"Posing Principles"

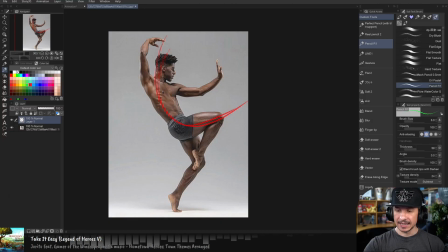[4:09]
The red here would be what I would consider the main line of action. The secondary line kind of goes through here, down into the other leg. So we have another kind of line of energy flowing through there. And then we have a tertiary line going through here.
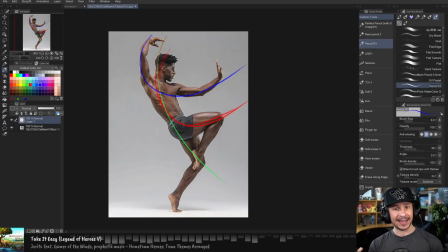[4:28]
So these are the kind of the lines of energy moving through the pose. And there's no like solid, here is the exact line and here's the mathematical formula that you use to find it. It's more just the feeling of the pose.
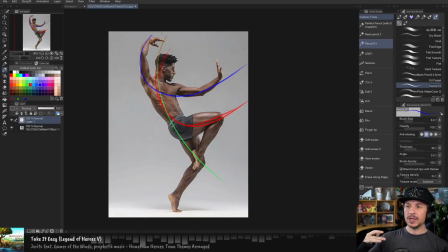[4:46]
And typically the main line of action is what we want the energy to go towards. So in this case, for example, if I was to animate this, I would want that feeling of that leg kind of coming up. It would actually go this way, coming up as his arms kind of do some motion.
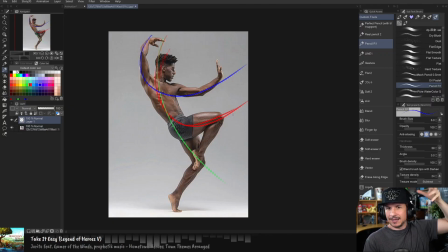[5:05]
I would want that to be the main force, that main energy in the scene for this pose. So that's why I personally consider the red one the main one in this case, just based on how I would animate this.
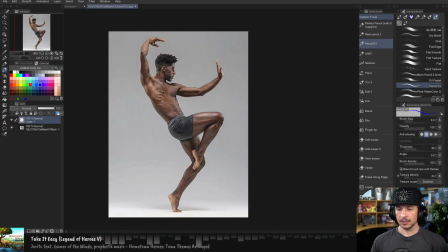[5:20]
So those are lines of action. So with these, why is this helpful? Well, this kind of gives us an idea of where we should exaggerate. How can we push our pose to be more dynamic if we were to redraw it?
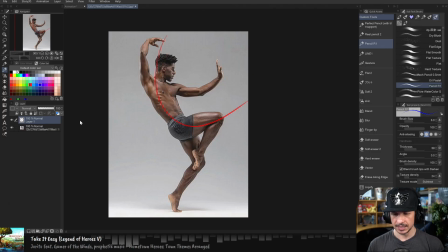[5:37]
So let me just take this here. I'm going to copy it.
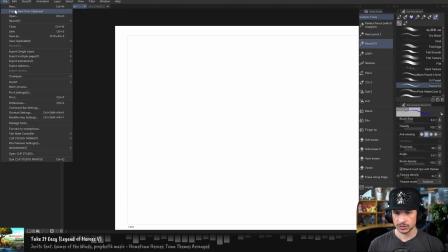[5:45]
And let's just do a new document here.
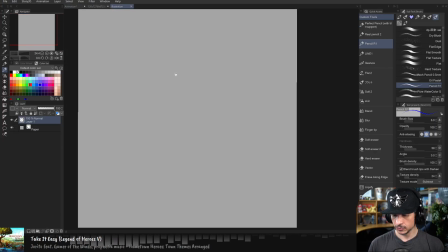[5:52]
Where is it? Okay.
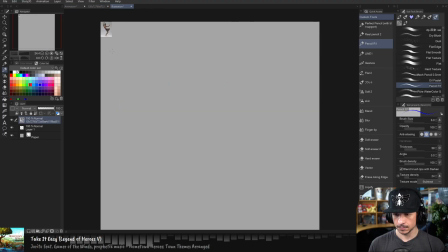[5:57]
There we go.
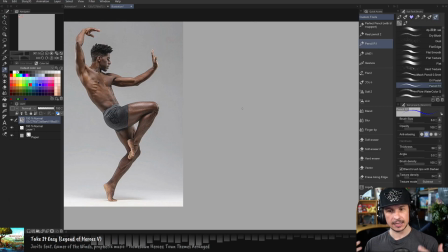[6:03]
So the reason the line of action is important is now if we were to redraw or recreate the pose, let's say in Maya, it gives us an idea of where we can go for. So in this case, the main line of action is something like that, right there.
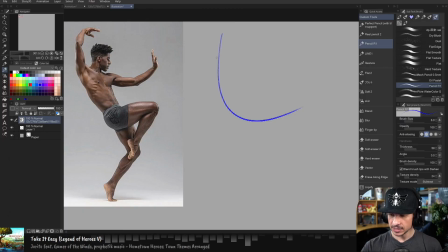[6:23]
So as I'm now creating that pose, I can use this as a guide and make sure my angles are correct here. Body is angled a little further back.
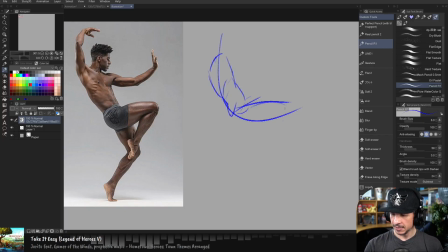[6:36]
I can use this as a guide to make sure that my energy is flowing through correctly. Now I draw very roughly when I plan out for animation, so I do apologize for the quality here.
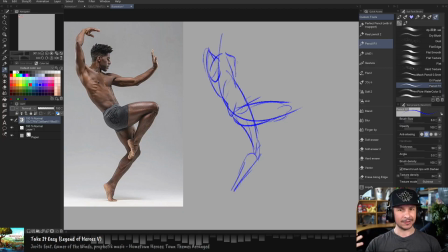[6:54]
I don't tend to think of anatomical details when I'm dealing with animation drawing. It's mostly just kind of the overall flow. So you can see I'm thinking of that main line of action there, and I'm using that as my guide.
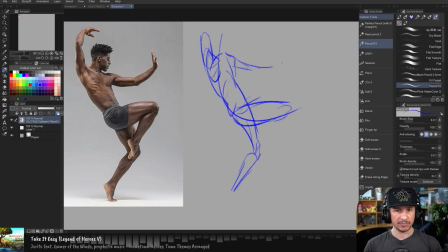[7:13]
Now, again, how complex do you need to go with it? Well, not really. But it's just a way for us to understand where things are going.
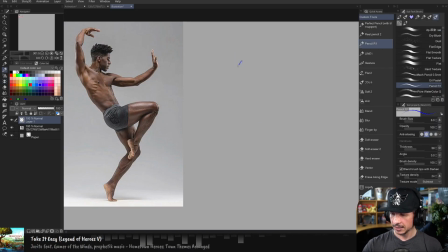[7:24]
And we are not suddenly, for example, if my line of action, that's the wrong brush. If my line of action is doing this, I'm not posing the character out something like this, where the spine, that is a long leg, is doing something like this.
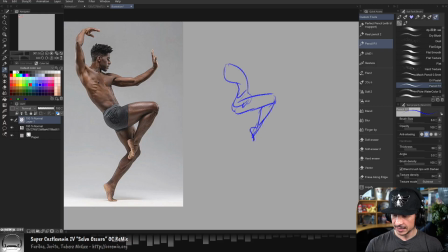[7:43]
Because now, even though I'm kind of getting the main beats of the pose in there, something like this, we can definitely feel that that's not the same.
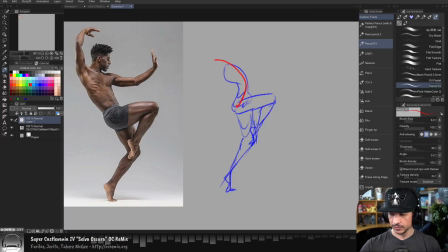[7:59]
That's not right. The line of action is now doing this. It's not as interesting. And typically the line of action, you can kind of break them down into 3 categories.
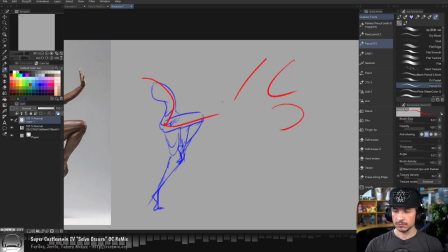[8:10]
Straights, Cs, so it's a C or a reverse C, or an S curve.
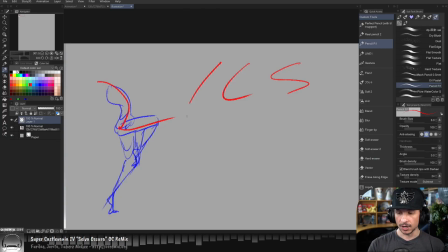[8:19]
And these go from strong, right here, to weak. The more curves, the more bends you have in a line of action, the weaker the pose will be.
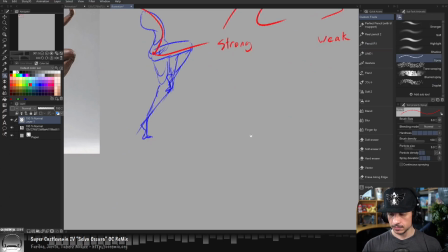[8:33]
The straighter it is, the stronger the pose will be. So an example here is, if I keep changing my brush for some reason,
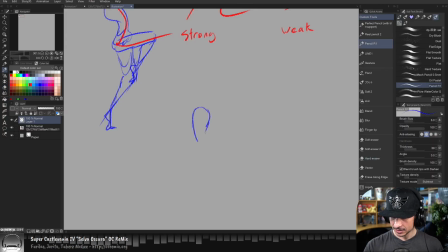[8:42]
if we have a character kind of posed out like this, and let's just kind of leave the arms off for now, the line of action is very straight, like that.
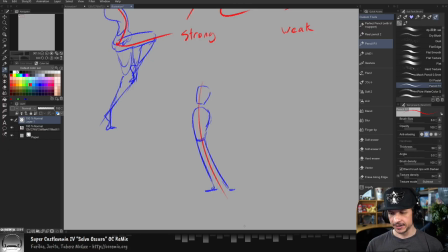[8:58]
And it kind of gives this dynamic energy to the character. You'll see this in that superhero pose kind of thing. If I kind of bring his hands here and then give him a cape, there we go. We've got a superhero. But if we kind of go with an S pose,
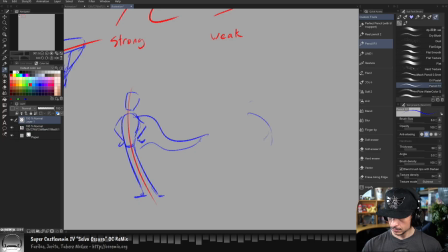something like this, let's actually give the character a little bit more neck.
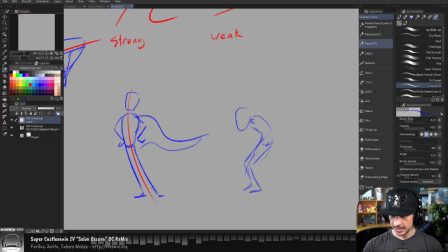[9:39]
So I just brought the character really far down here. The line of action is now kind of going into this more S shape. This character feels much weaker. It feels very slouched and very low energy.
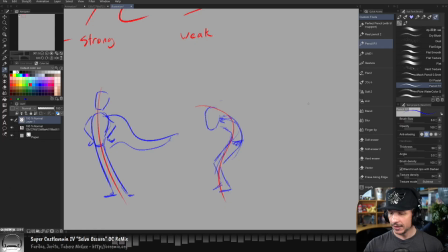[9:55]
Now, I pushed this a lot. You don't have to go that far. Even with a line of action like this. It's just a slight S curve. Let's actually push it here.
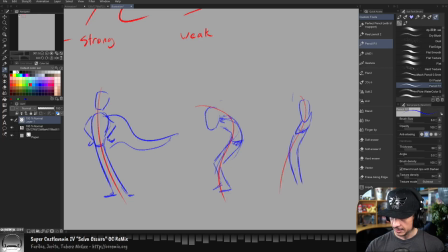[10:15]
And I'm going to exaggerate just a little off from my curve just to keep the character in balance here. So even something like this, it's not as pronounced as that, but you can definitely see that that character just doesn't feel as strong.
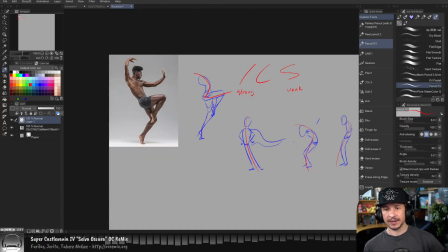[10:33]
So, line of action, very, very important for a lot of different reasons. The biggest one is understanding what's happening in the pose, and second, making sure it's a strong pose and is visually appealing.
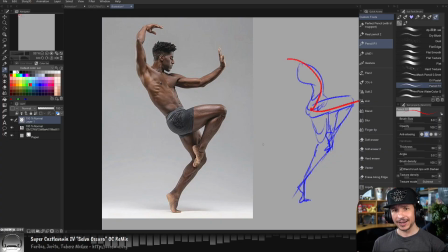[10:49]
Now, the next thing that I tend to look for, the line of action is usually the first because it's kind of the structure that I build the pose around. The next very important thing is balance. And balance is essentially, can the characters stay on their feet the way they are?
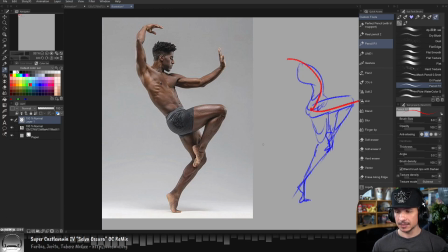[11:09]
And there's two main ways of figuring out balance. You either start from your balance point.
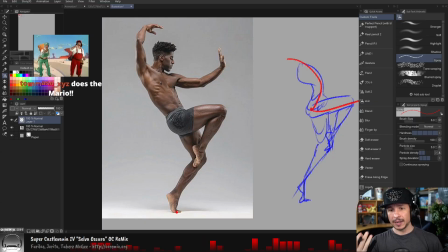[11:16]
In this case, it's this foot here. This is where he is. And Tommaso, hey, thank you so much for the sub. Jeez, 13 months. Jeez, thank you so much. I really appreciate that. And actually, there's a question here about balance. So could we consider this pose balanced? Let's actually figure this out.
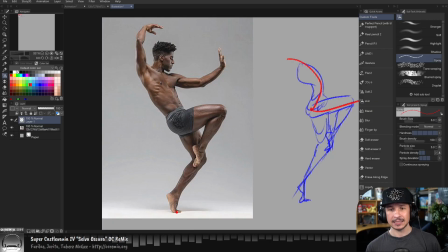[11:32]
And let's see, my guess is the center line is going through his left shoulder to hips and left foot. So the way you figure out balance is you start from where the character is balancing from. In this case, his foot. And specifically in this case, the toes.
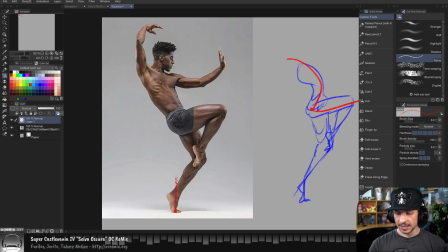[11:50]
So I take that and I just draw a straight line up. And make sure I have the right brush. Straight line upwards here. And that's not a straight line. There we go. Straight line up. Right through there. And then you just look to see if the weight is distributed evenly.
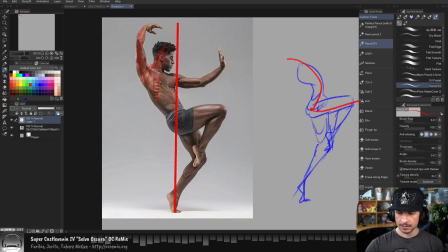[12:10]
So is there an equal amount of mass of the body here as there is here? And in this case, pretty close.